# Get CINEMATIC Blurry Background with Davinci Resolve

Hi everybody, Jeremy here from Video Editor Studio, and today I'm gonna share with you how to use Tilt Shift Blur to make your footage more cinematic inside of DaVinci Resolve 17.
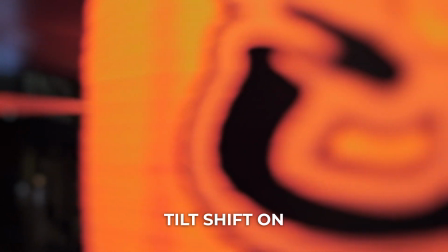Let's check it out.
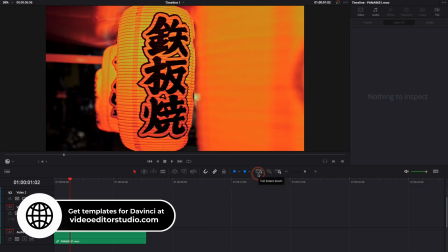Alright, so in DaVinci Resolve 17 right now we're on the edit page, and as you can see I have a clip in my timeline that I took back in Japan,
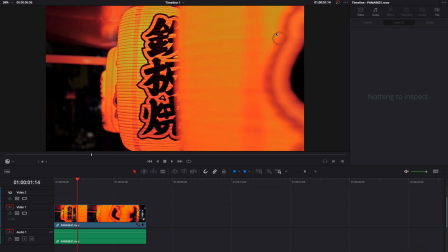and we have some nice blurry foreground, some nice blurry background.
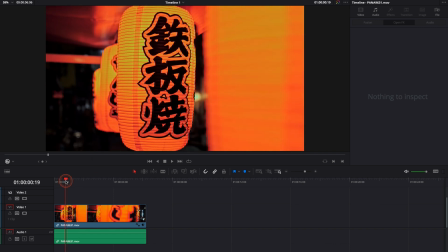I think I shoot that at 2.8, and our main subject is this lantern. I would like though to make it pop a little more and to create more separation with the background.
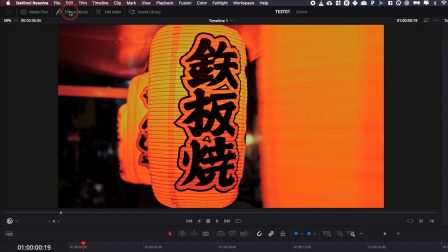To do that I'm gonna use Tilt Shift Blur. We're gonna go over to Effect Library, then we're gonna go to Open Effects and look for Tilt Shift Blur.
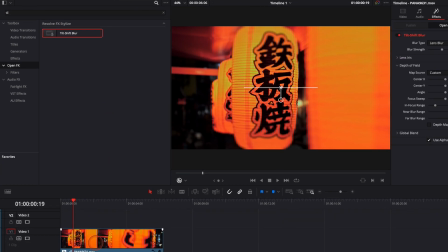Let's just drag it onto our clip, and here make sure that it's on Open Effects Overlay.
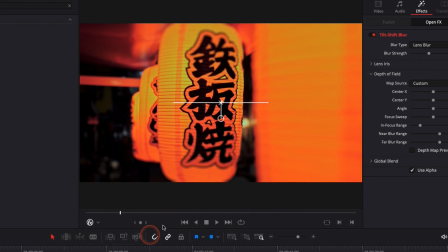By default it will be on Transform, but please select Open Effects Overlay so you can directly make modification right here in the viewer.
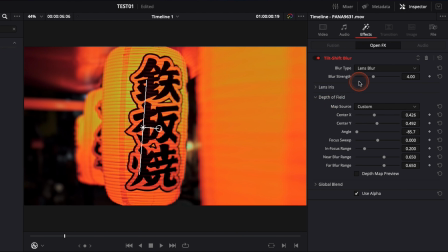For the sake of the video, I'm just gonna put the blur strength to the maximum so you can actually see how it's affecting the footage, and then you can adjust it properly. First off, here you can control the lens iris.
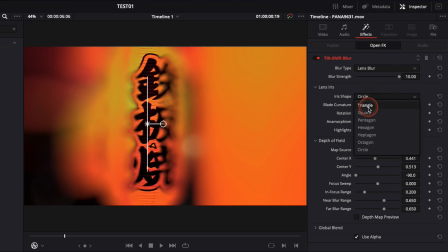You can control what shape you want it to take. If you want a triangle, square, pentagon, hexagon, circle, most of the time I stay in circle. Then you can just adjust the blade curvature, rotation, anamorphism, highlight and stuff like that. I usually don't touch that. If you look for something specific, you can do it, but I usually don't touch any of that.
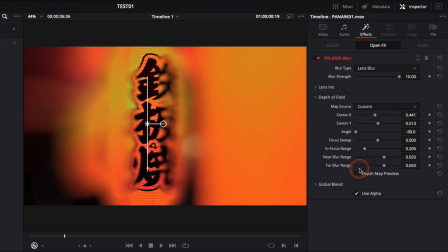Then you can go to depth of field. That's where most of the change is going to happen. So here, center X, center Y, angle, it's all the thing that you can do directly here on the viewer by moving it and adjusting the angle. So you usually put it directly onto your subject, and here we're good. And then you can adjust the in focus range.
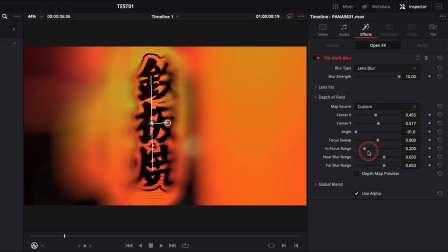That will basically adjust the focus range of the blur. Here we're just gonna raise it a little bit so it's covering most of my subject. I'm gonna adjust it a little bit more like that. Raise it a little bit more.
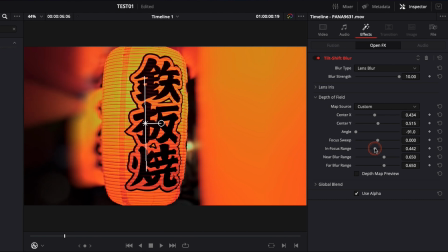And I think I'm pretty happy with this. Here we go, I think it's pretty good. So here, obviously, it's still way too strong, the blur strength. It doesn't look natural at all, but it's just for us to identify, okay, what we want to make pop and how we're gonna adjust it.
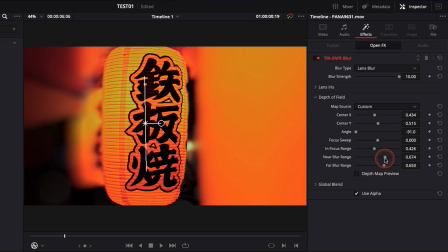Here, if I raise near blur range, as you can see, it's affecting only one side. And here with far blur range, same thing, it's affecting the other side.
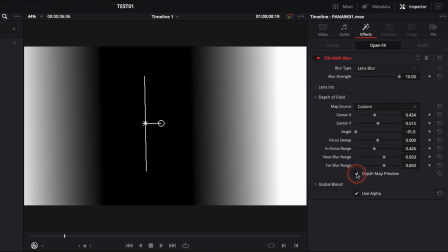It's basically raising the strength of the effect. So here you can toggle depth map preview to have like a gradient overview on how the image is affected.
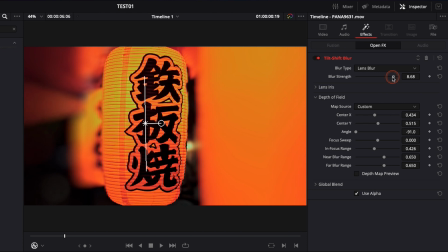And we're gonna bring the blur strength down because you don't want to go overboard with it. Otherwise, it's not gonna look natural. Here, I think I'm happy with around 6. Because this one I want it to be like very, very popping. I want really to have a good separation with the background and with the foreground.
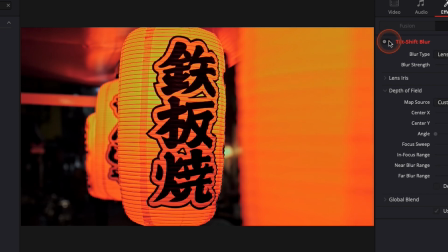And here, if we check a before and after, as you can see, it really creates some more depth into the image, and we have like a lot more bokeh in the background. Now let's play the clip. It looks pretty good. One thing to keep in mind though is that obviously this is not tracking your subject.
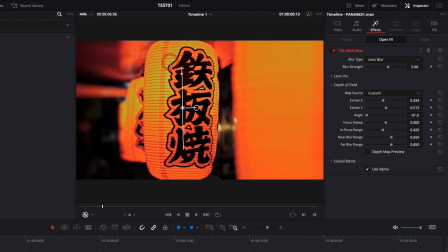If you want to do that, you will need either to keyframe or to go over to Fusion and use the tracking there. If your subject is not moving so much, what you can do is simply keyframing here with like the center. You can just add a keyframe at the beginning, then move a little bit forward, and then adjust that by moving it a little bit,
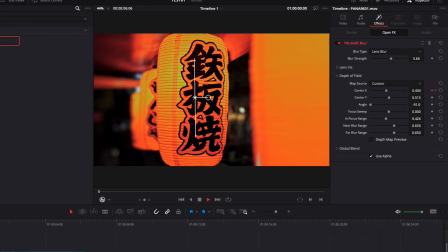and then your tilt shift blur gonna move along with the subject. But if you have more movement in your footage, you probably will need to do that in Fusion by using the tracking.
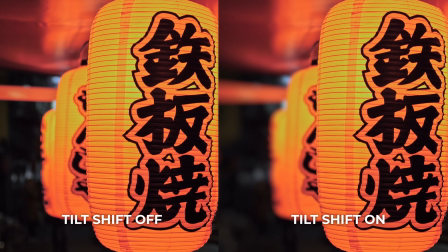That's a very, very good tool to just help you get like a more cinematic look if you don't have a lens that go down to 2.8,
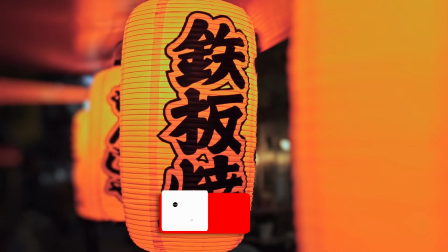1.2, 1.4, 1.8. All right, let me know in the comment what kind of video you would like to see next.
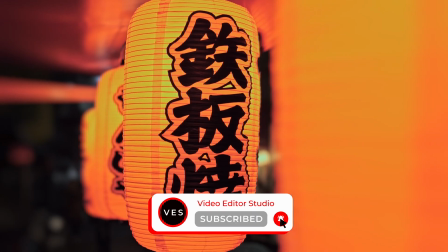Don't forget to like and subscribe, and see you in the next one. Bye.
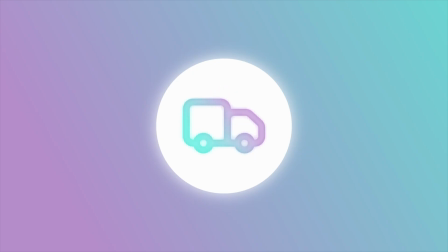Improve your video and speed up your workflow by using easy-to-use drag-and-drop templates made specifically for DaVinci Resolve.
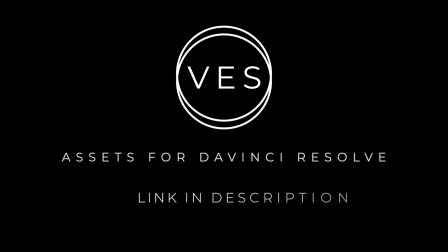Check it out on our website, videoeditorstudio.com.